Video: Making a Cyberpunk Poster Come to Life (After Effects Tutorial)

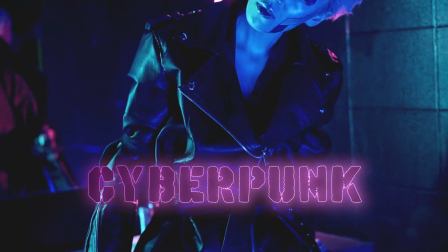0s
Cyberpunk aesthetics have taken over modern culture, and it's really easy to see why.
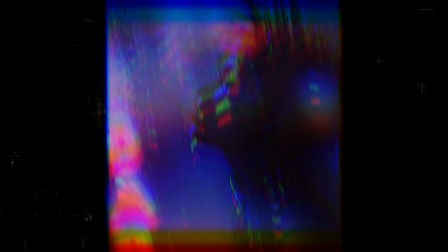4s
In this video, I'm going to show you how to animate a cyberpunk poster that'll transport you straight into the heart of this captivating world.
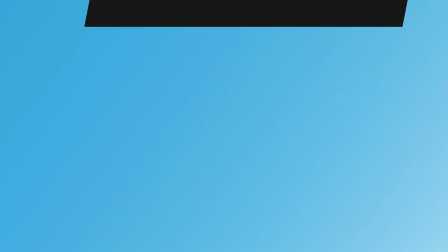10s
Hey everyone, my name is Cameron with Motion Science, and today I'm going to show you how to animate a cyberpunk poster. So without any further ado, let's jump into After Effects and let's do this.
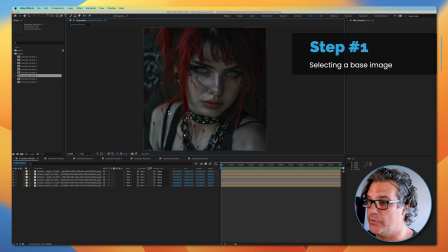20s
So the first thing I want to do here for this cyberpunk poster is I need to have a base image to start with.
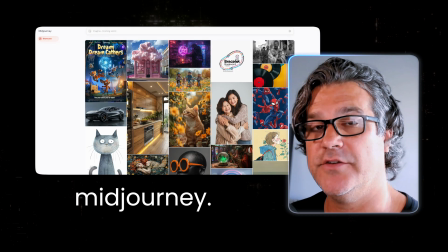27s
And what I've done is I've gone through the Midjourney application and I've created a cyberpunk woman.
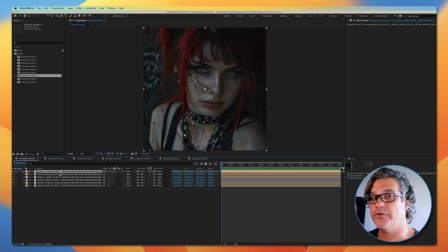32s
Now I typically will always create several versions of this, so I have multiple things to choose from.
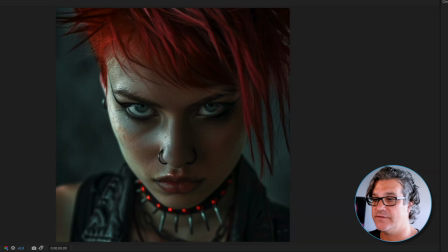38s
So I created this one, I like it a lot. This is a great one. Here's another good one. You know, we've got the really like the red and the black vibe, and then we've got the blue and the black vibe.
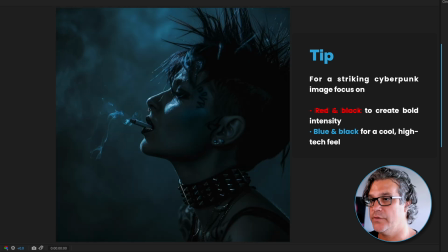48s
We've also got red and black again here. This one's super cool with the blue and the black, and this one, which is also blue and black.
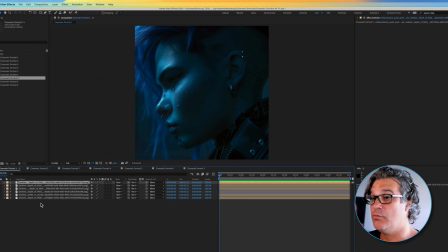56s
So to begin, I'm gonna go ahead and move forward with this particular image.
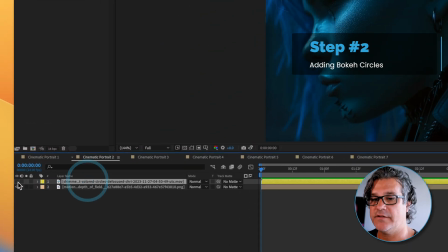61s
I've got the image here, it's just by itself. And then I've got some footage here. And if I turn this footage on, it's pretty basic, right?
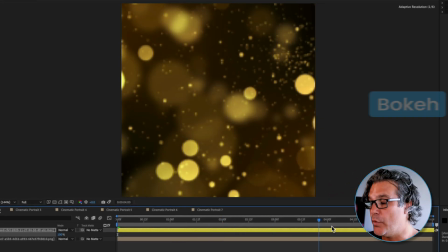68s
I'm gonna turn the opacity back up. So it's just some bokeh circles, basically like some blurred circles, just moving around, right?
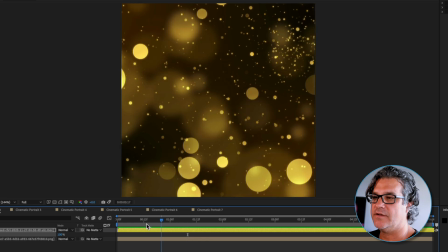77s
Like not very pretty. But what I can do is I can change this up and make something totally different.
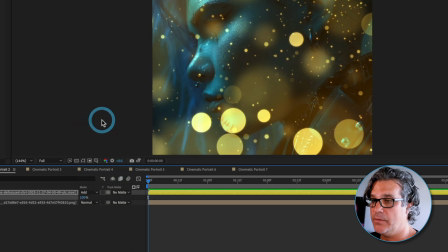83s
So what I'm gonna do is I'm gonna set this to a add mode. So now it's over the top of our footage, looking really nice.
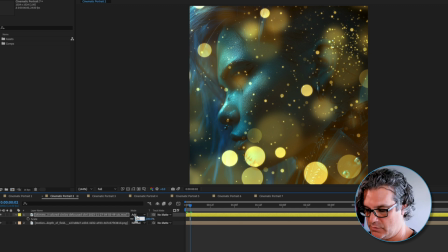92s
I'm also going to scale it way up to something like 250%, so we can see less of these circles.
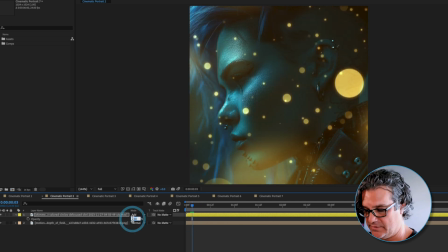99s
And I'm also gonna drop the opacity down to about 50%, so something like that.
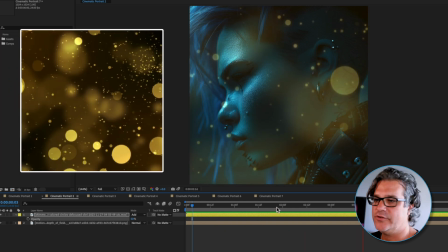104s
Now again, just looking at this initially, not super pretty, but we can make it a whole lot better by adding some effects.
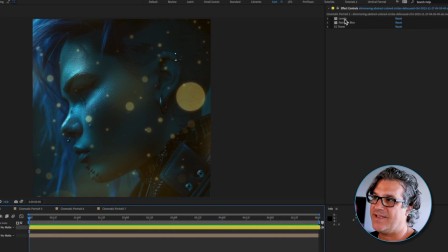111s
So the first effect I added was a levels effect here.
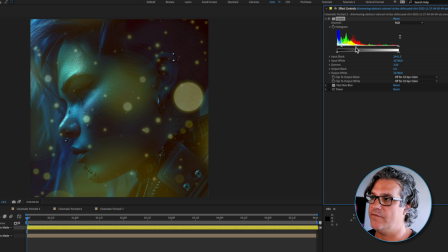114s
And if I turn this on, it's just going to bring more of the gray values up so that we're seeing more of the circles in the composition. So this is with and this is without. You can see the difference here.
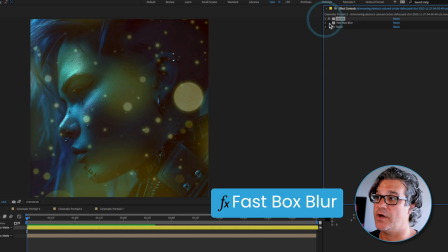126s
Now, next effect I'm gonna apply is a fast box blur set to a blur radius of 20.
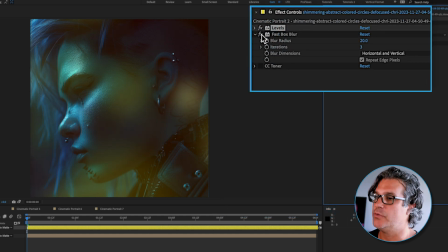131s
And you can see instantly now it's becoming much more subtle, right? It's not over the top in your face, look at these circles.
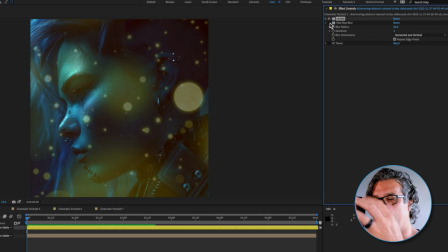139s
It's something that's more atmospheric.
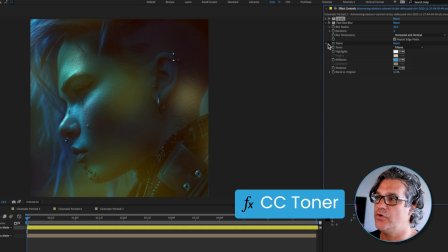141s
And then I'm also going to apply a CC toner effect set to like a blue midtone.
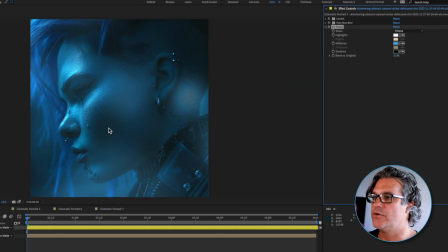148s
And that blue midtone is just to bring these yellow circles into the composition of the blue and the black of the original image.
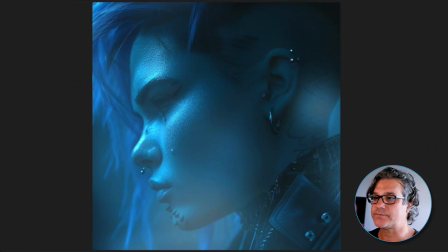156s
So if I turn this on, you can see here, this is what it looks like now. And it's starting to look a lot more interesting at this point, right?
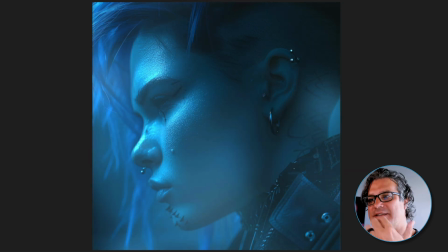163s
There's some atmosphere that we've added, some overlay texture over the top of this to make it look more interesting.
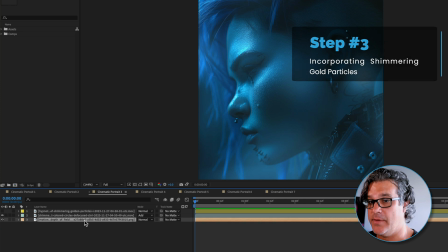170s
Now in the next step, I've got the same elements, the back image, the shimmering circles over the top. And I've found this hypnotic shimmering gold particles that we see here.
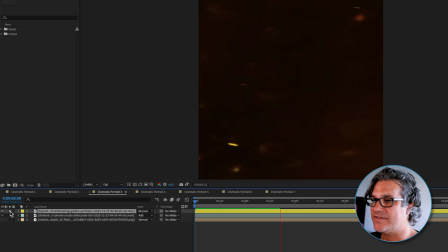183s
And if I just solo this by itself, you can see it's not, again, like how is this going to fit in with this composition?
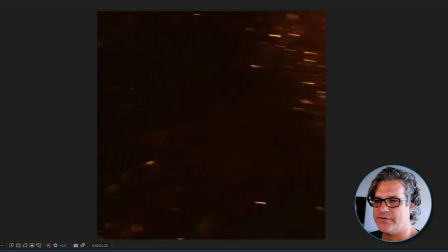190s
It's orange and black, these fire particles, and you know, just kind of questionable as to if it can fit into this composition, but I'm gonna show you how we're gonna do that.
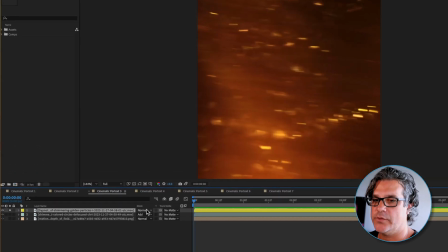199s
So the first thing we're gonna do is we are going to just change this to a screen mode and solo it.
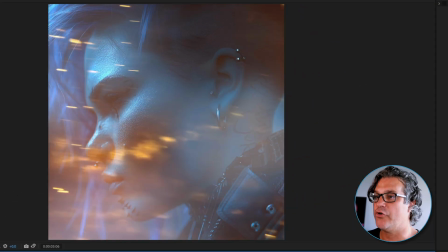206s
And now we've got some really interesting elements moving across her face. And you can see that they're moving in the direction that she's looking.
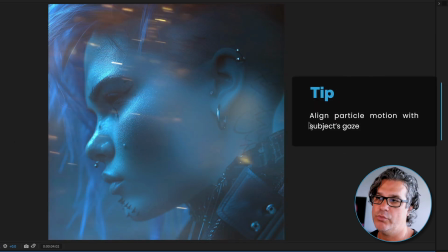213s
She's looking over here and the particles are moving across the screen from right to left.
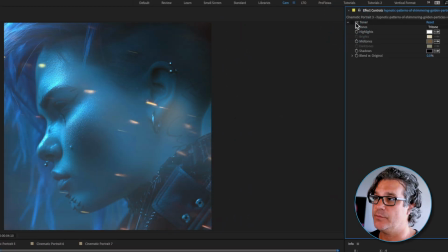219s
And again, all I applied to this was a simple CC toner. And I believe this was just the default.
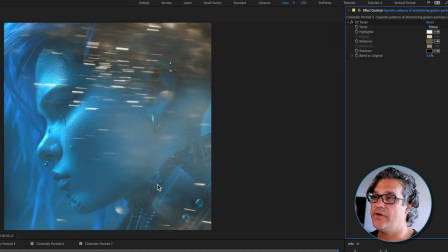226s
It's just this brown midtone. And turning that on, it removes a lot of that redness from the original footage.
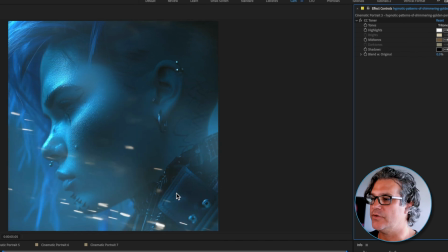233s
And it's just, it's already looking more visually interesting, right? She's looking right to left.
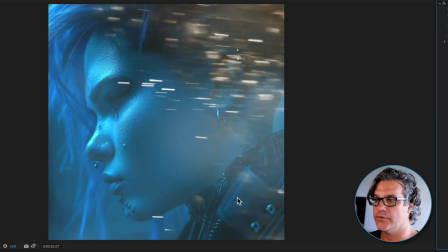238s
There's some particles moving across her face. Really cool stuff. Okay, into the next composition.